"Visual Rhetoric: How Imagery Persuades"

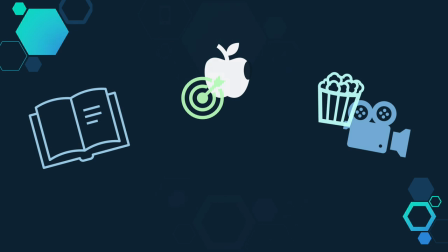From magazines, to logos, to the TV and film we watch, we're surrounded by visual media. You might be shocked to learn that most of it is trying to persuade you in one way or another. First things first, it usually helps to start with a definition.
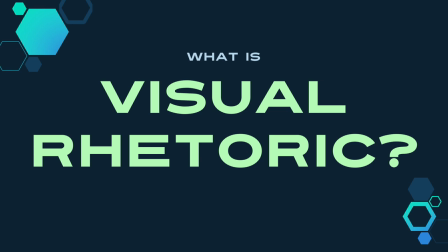If rhetoric describes the way a written text moves us to feel or think or do something, what you may be wondering is visual rhetoric.
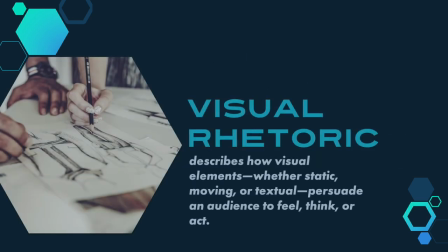Well, it's the way a text is trying to move you to feel or think or do something only instead of words,
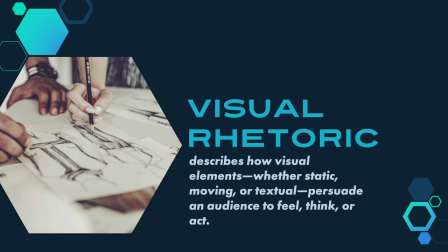or often in addition to words, it's through a visual medium. Visual rhetoric is made of the same stuff as your everyday garden variety rhetoric, but it employs pictures or video or even just the elements of visual and graphic design to persuade its audience.
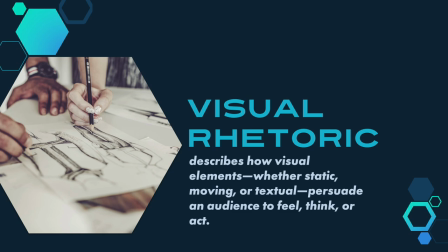Visual rhetoric is made of the same building blocks as textual rhetoric. Ethos, logos, and pathos are still the tools that visual rhetoric uses. The addition of visual language to a text means it can communicate its rhetorical purpose a lot faster and more efficiently and the visual elements can significantly change the impact of the message.
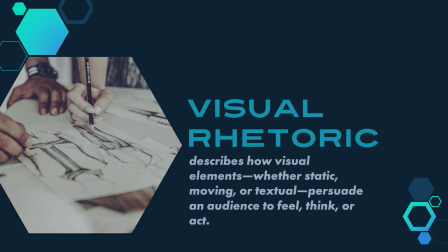Take this image for instance.
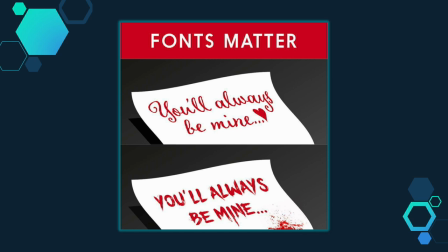In both examples here, the written content is the same, but the difference in font very quickly communicates whether those words are meant as an endearment or as a threat.
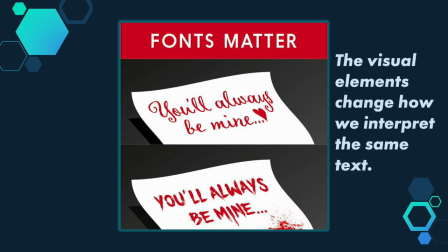To put it another way, the visual elements change how we interpret the same text. Obviously, typography can change the meaning of a message, but what are some of the other elements in the visual rhetorical toolbox?
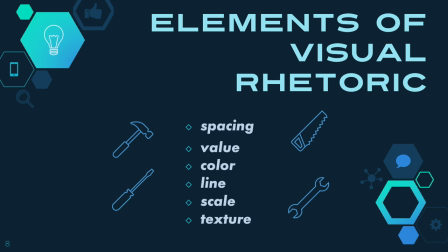The primary elements of visual rhetoric are spacing, value, color, line, scale, and texture. If you studied art or graphic design, you might recognize these as the main elements of design. Pretty much any image can be analyzed using these ideas.
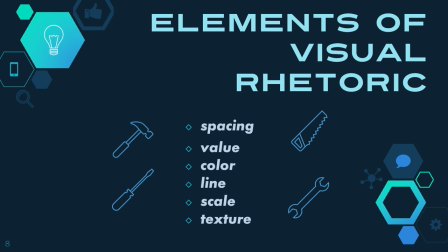That's not to say that you have to be an expert in art to understand how these elements work, but the truth is, you already have a lot of expertise in recognizing these qualities. Let me prove it to you. Take this image for example. This is a screen grab from a film.
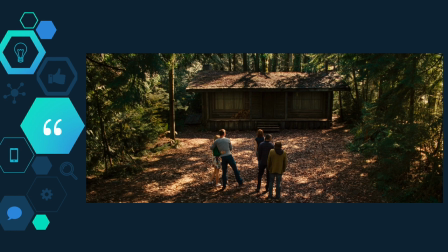Even if you don't recognize the film, I bet you can tell what genre it belongs to, because those elements of design communicate a lot of information that you're already decoding constantly. In terms of spacing, look at how thick the woods are, so dense that not much sunlight makes it to the ground.
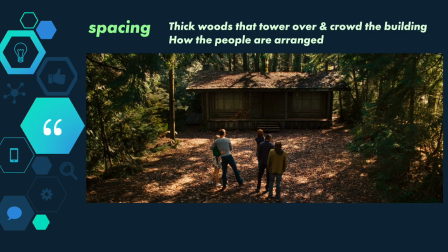The trees tower over the building. You can infer something about the relationships between the people in the image, too, because of their spacing. They're standing close, so they're probably friends, not strangers, and you can likely guess that the two who are embracing are a couple.
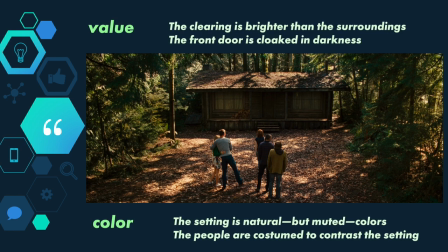Value has a lot to do with contrast and hue. In this frame, the clearing is brighter than the woods around it, so it has a lighter value. The front door, though, is almost totally cloaked in darkness, which makes us feel uncertain or nervous.
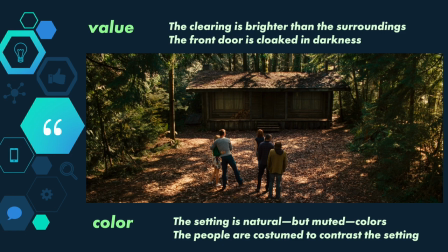We don't like to enter a space that we can't see well. Color certainly relates to value. There are no bright poppy colors here, and the woods in the ground and the cabin are all natural colors, greens and browns and tans. The group is costumed in colors that aren't natural,
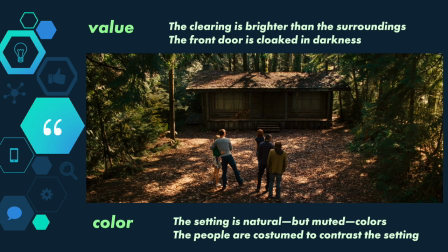blues and mustard yellow and tan and white, so they stand out. You can tell that they're not part of the landscape. Also note how everything in the image is muted. It's all kind of dark. You can pretty much guess this isn't a comedy.
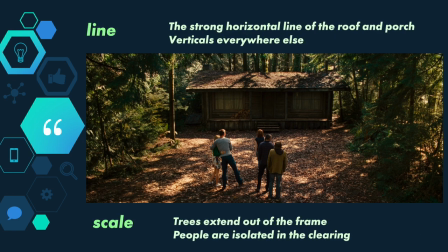Line refers to how the elements of an image draw your eye in certain directions. Here the line of the roof and the bottom of the porch are the strongest lines and horizontal lines often convey stability and groundedness.
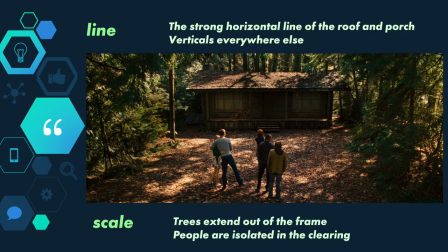Although here the other elements are undercutting a sense of stability. Because everything else in the frame, from the trees to the utility pole to the characters, is oriented in a vertical direction, this makes the cabin itself stick out. The contrast adds to how it makes us feel uneasy. Which brings us to scale.
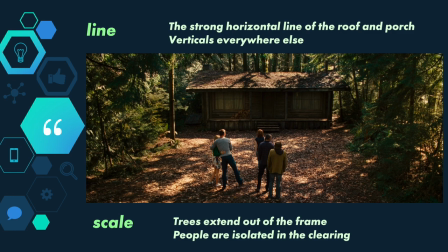You can tell it's not a big cabin, it's single-story, and it's dwarfed by the trees that extend up and out of the frame.